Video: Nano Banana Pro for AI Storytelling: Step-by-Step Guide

That's where you need to be a bit creative and find ways to still use the generation that you've done by removing the AI parts which are not usable.
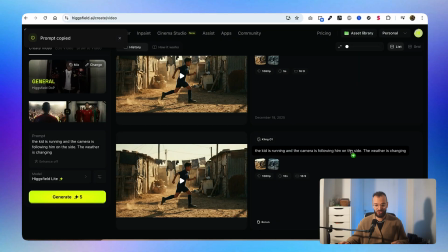Oh, and obviously I need to show you guys the best transitions, which were actually so easy to do.
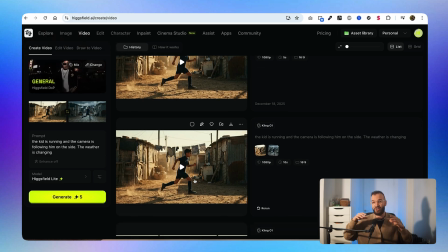This one, which is basically a transition where the kid is running on the side and you can see him growing up in the same time, the season passing by, so that you can feel the time passing by. And it was really easy to do.
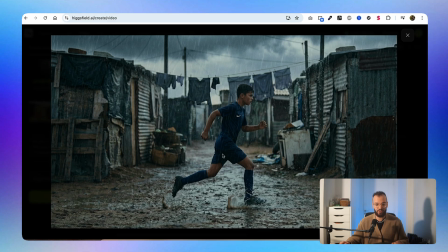Like I just gave him the first frame, which was this one, the second frame, which was him running in the rain but a bit older, and the prompt is the kid is running and the camera is following him on the side.
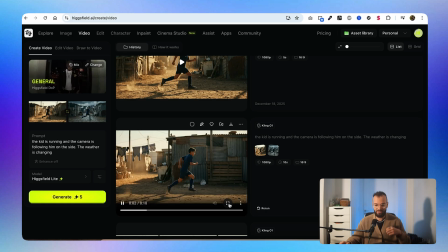The weather is changing. Like from the first generation I had this. As you can see, the kid is perfectly like morphing into his older version where he's like 15,
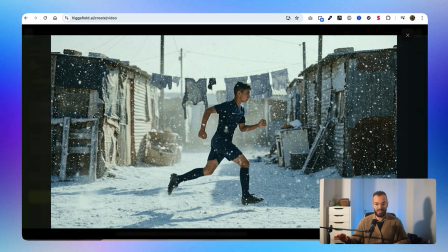and then I took another one where he started in the rain and he ended up in the snow, and it was the same prompt.
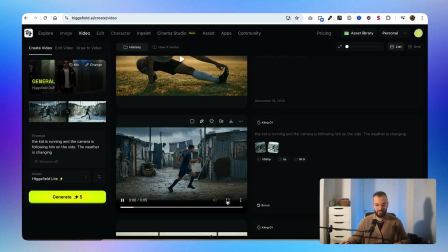I ended up with this transition.
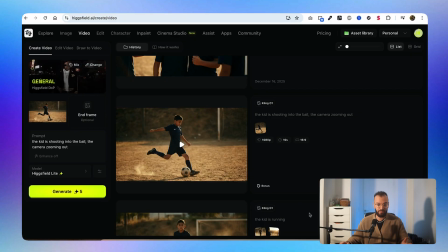Some parts were a bit more complicated to create. For example, this one where the kid is like shooting the ball. So I gave him like the first frame and I was like, yeah, the kid is shooting into the ball, the camera is zooming out. Yeah, as you can see, it's not really the best. So the first part is not usable, but this part here, yeah, this is perfectly usable.
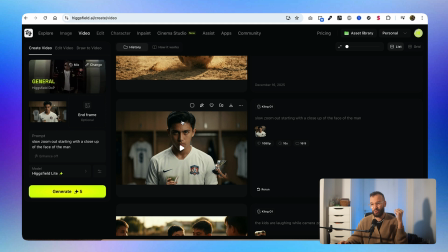You see, what I really love about Kling is that if you feed him with like high quality images, like 4K images, you can get amazing result at the end.
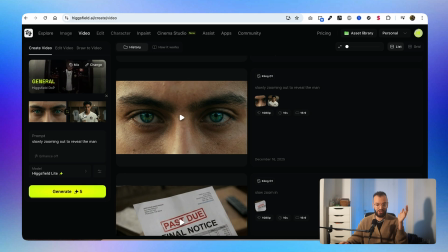So for example, this one was just a simple transition from this look to this look and slowly zooming out to reveal the man.
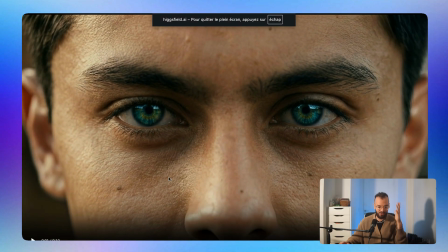And as you can see, like we get insane result. Like look at the details in the skin and the eyes, the hair, everything is perfect.
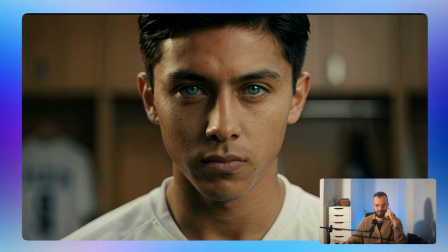Looks like a real image. So as I said, still frame is the way to go.
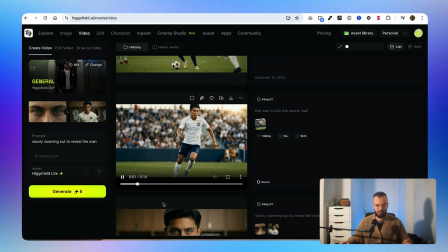Motion is a bit more complicated to handle. For example, this one also was a bit hard, you know. Yeah, as you can see, it's a bit weird, but Here, the last frame is completely usable, which I used actually in the Nike commercial. This one looks nice.
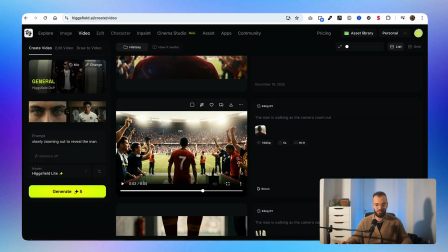We kind of have the parallax effect for the people who know what it is. Here I tried to do like a transition from this to that.
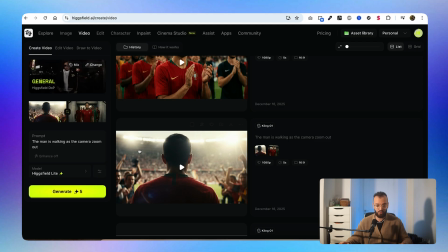So the prompt was just like the man is walking as the camera is zoom out.
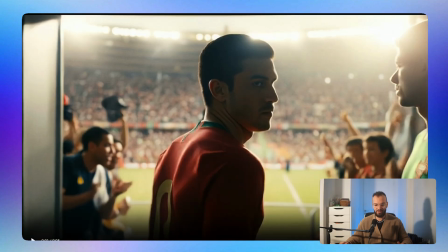So I want him to go in the stadium, you know, in the pit, but instead it just comes to me.
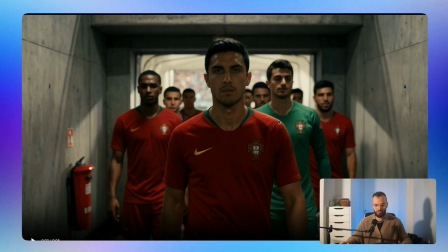But I ended up choosing like the last part, which was perfect for me. So yeah, like I said, you have to do some cherry picking. So now that I had all my videos and all my animations, I exported them into a file into my computer.
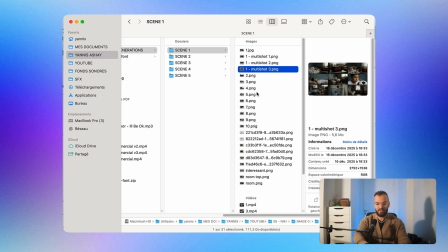So as you can see here, you have like all the scenes, and in the scenes you have the still frame, which are these ones that I use. I named them by just a number that are gonna go through in the video, you know, like chronological number.
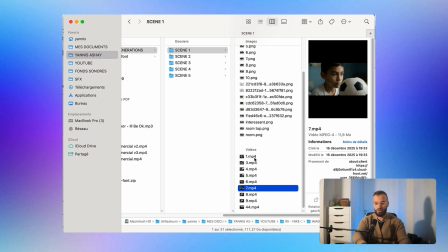And then here you have the videos, same stuff, so that they can be in the right order, so that later on when I want to edit, it's perfect, you know, it's already in the right order that I want to use them. And I did that for every scene. So this is like the scene number 2 with the mom, and they say different videos, as you can see.
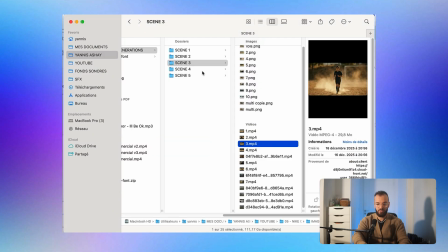And this is the 3rd scene where the kid is actually playing. Here we go. 4th scene where he's kind of like training, stretching and everything. And same thing for scene 5. If you don't really do this, you will get messy really fast. And I think that's the best way to go if you don't really want to feel overwhelmed. The final step was the edit, and that's where everything comes together. So as you can see, this is the edit. It's a simple time frame.
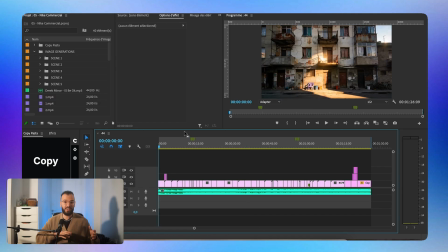I just started by putting everything into the timeline, and then I just cut everything that was a bit too long or a bit too weird, or if I had some AI artifact. And as I told you, the main part here was the music. So everything is timed with the music. For example, let me show you the first frame.
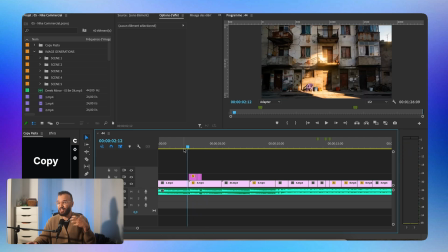You know, you have the piano that is doing dun, dun, dun. And at this moment, I knew that I needed something to change to establish the environment that we're in.
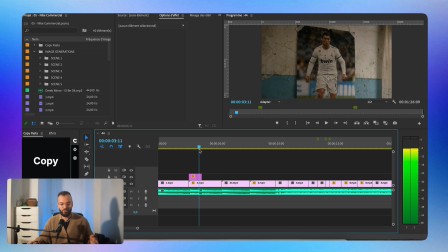So that's why I showed the ball really quickly, the poster of Cristiano Ronaldo really quickly, and then we have the introduction to the main character really fast.
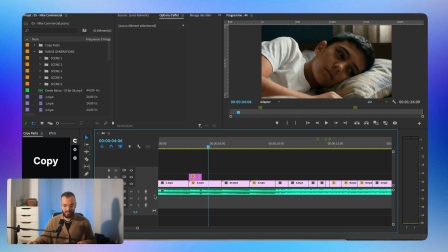But as I told you guys, everything is timed with the music. And to do that easily, what you can do if you don't have the music on here is that you can just look at the waveform.
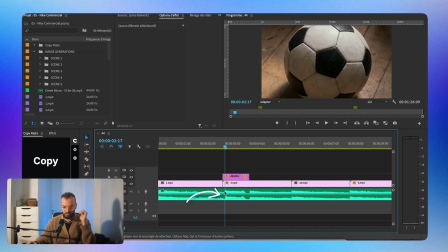As you can see, if we zoom in, here you see that we have a change of the music because the waveform is changing. Same thing here, same thing here.
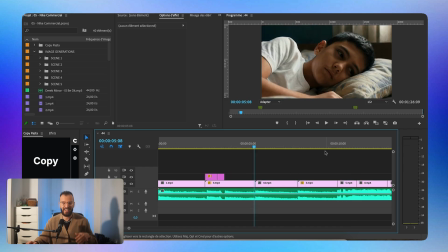Same thing here again. And every time that we have a change in the music, we have a change in the image. And that's a really simple way to do an edit synchronized with the music that can look really nice.
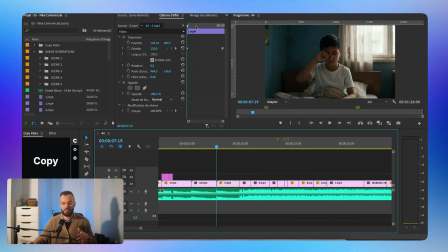A couple of things that I've done is a bit of zoom in and zoom out, because sometimes it was a bit too still, you know, I wanted some movement. So for example, here I have like a small zoom in, as you can see, it's slowly, oh, sorry, small zoom out.